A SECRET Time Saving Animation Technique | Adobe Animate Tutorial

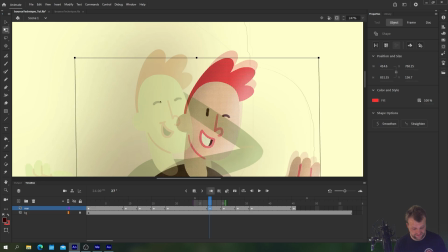4:07 Let's have him move backwards because he's moving into this future pose. The next one is the overshoot.
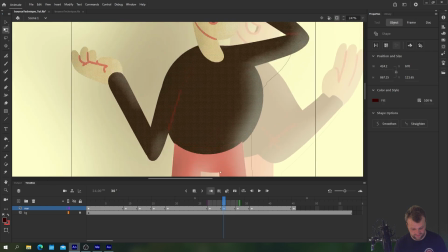4:14 So we'll take this anchor point down here to his right foot again. A little bit taller, a little bit thinner.
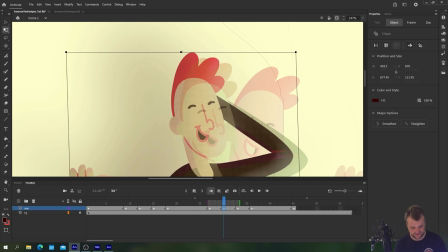4:21 Skew him past his original position. Okay, now the easing one, we know what's happening here.
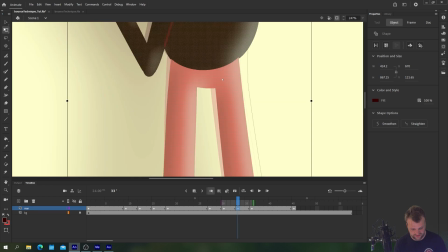4:28 Drag this anchor point down to the foot and just do a little bit of a stretch on him there.
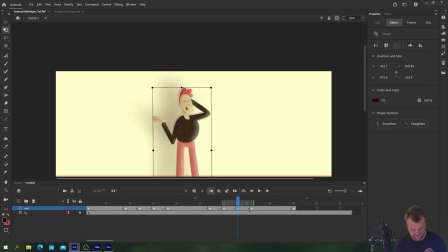4:37 Skew him just past it so he's into that settling position on this one. Now let's take a look.
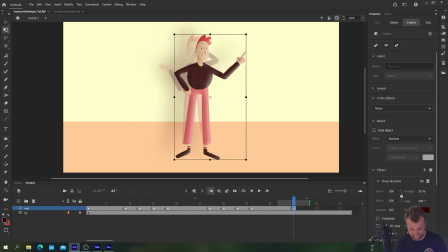4:44 Looks pretty good. Let's do the ever so final pose, which is back to the original pose here. So we'll give ourselves a bit of room. And we'll make sure it finishes here so it's nice and neat. So what we have here is our final pose. So we'll make our anticipation. Okay, Then we have our overshoot.
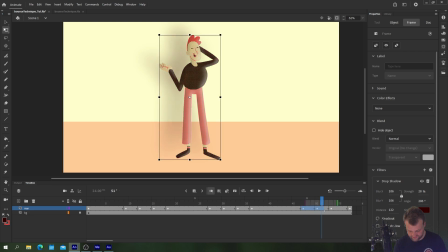5:02 Then we have our ease. And finally, back into the original position. Drag those so it's at the right place.
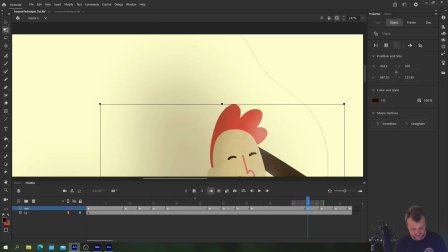5:10 Bottom right foot. Anticipation is shorter and fatter. So we'll just take him shorter and fatter, like so.
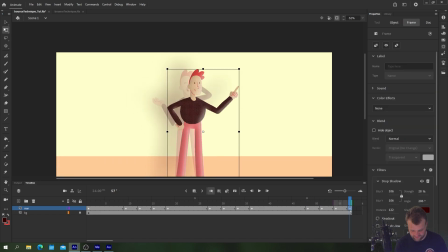5:16 Okay. Now, what I've done here is accidentally a bit wrong. I need to make sure that this pose is in the right position. So the first
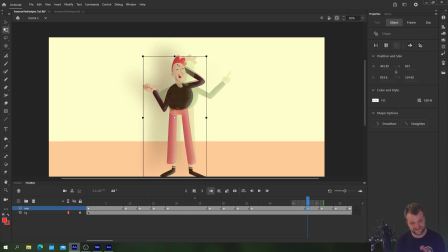5:30 anticipation frame is the first pose, and then the next frame after that, the overshoot, is the new pose. You need to make sure that that happens. So be careful on how you're copying your keyframes over.
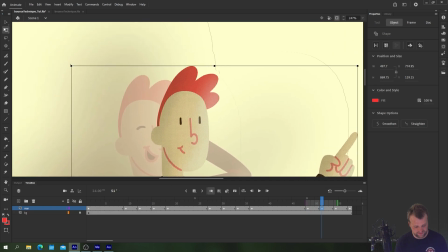5:41 Otherwise, he'll move at the wrong point. He'll move on the ease, and that just won't look snappy enough, essentially. So we're going to overshoot him here like this. Then we've got our easing position here like this. And again, this is just going to ease him back in just a little bit.
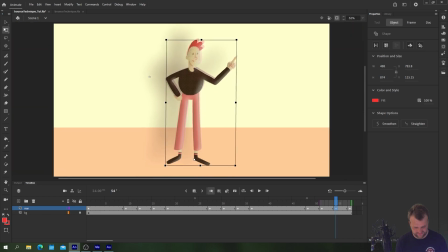6:00 You're not doing too much here into that original position. Let's turn on the loop so we can see what we're working with here.
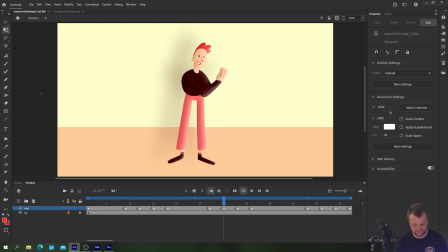6:07 Voila. As you can see, quite a really simple, powerful technique, and it takes absolutely no time at all. Perfect for these simple story time kind of animations. So hope you like this one. I use this technique all the time when I want to save time.
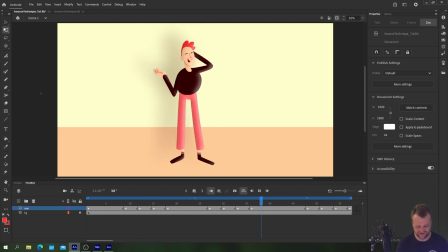6:20 I actually recently used it in my lip syncing tutorial because I couldn't be bothered to animate the character properly. Great for time saving, great for small budgets, great for quick work. Thank you very much. I hope you enjoyed this tutorial. If you did, make sure to like, comment, subscribe, ring the notification bell, all the other crap that YouTube makes me say, and I'll see you next time for another episode of TipTut.
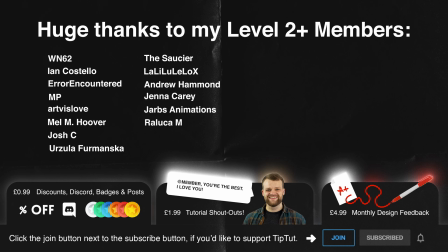6:38 This channel would not be possible without the loving support of my level 2 members, such as Maybe Sharma, Ian Costello, The Saucier, and Lalilulolo X. You guys are lovely.
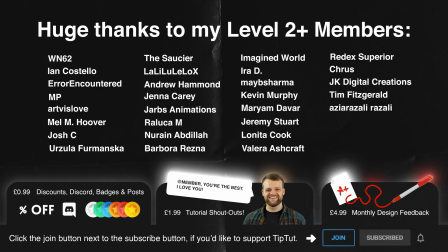6:46 If you're new, click that join button below for access to exclusive perks and benefits.
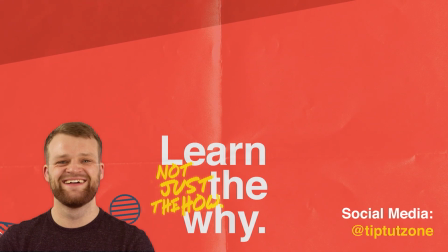Remember to subscribe for more tips, tricks, and tutorials. Thanks for watching.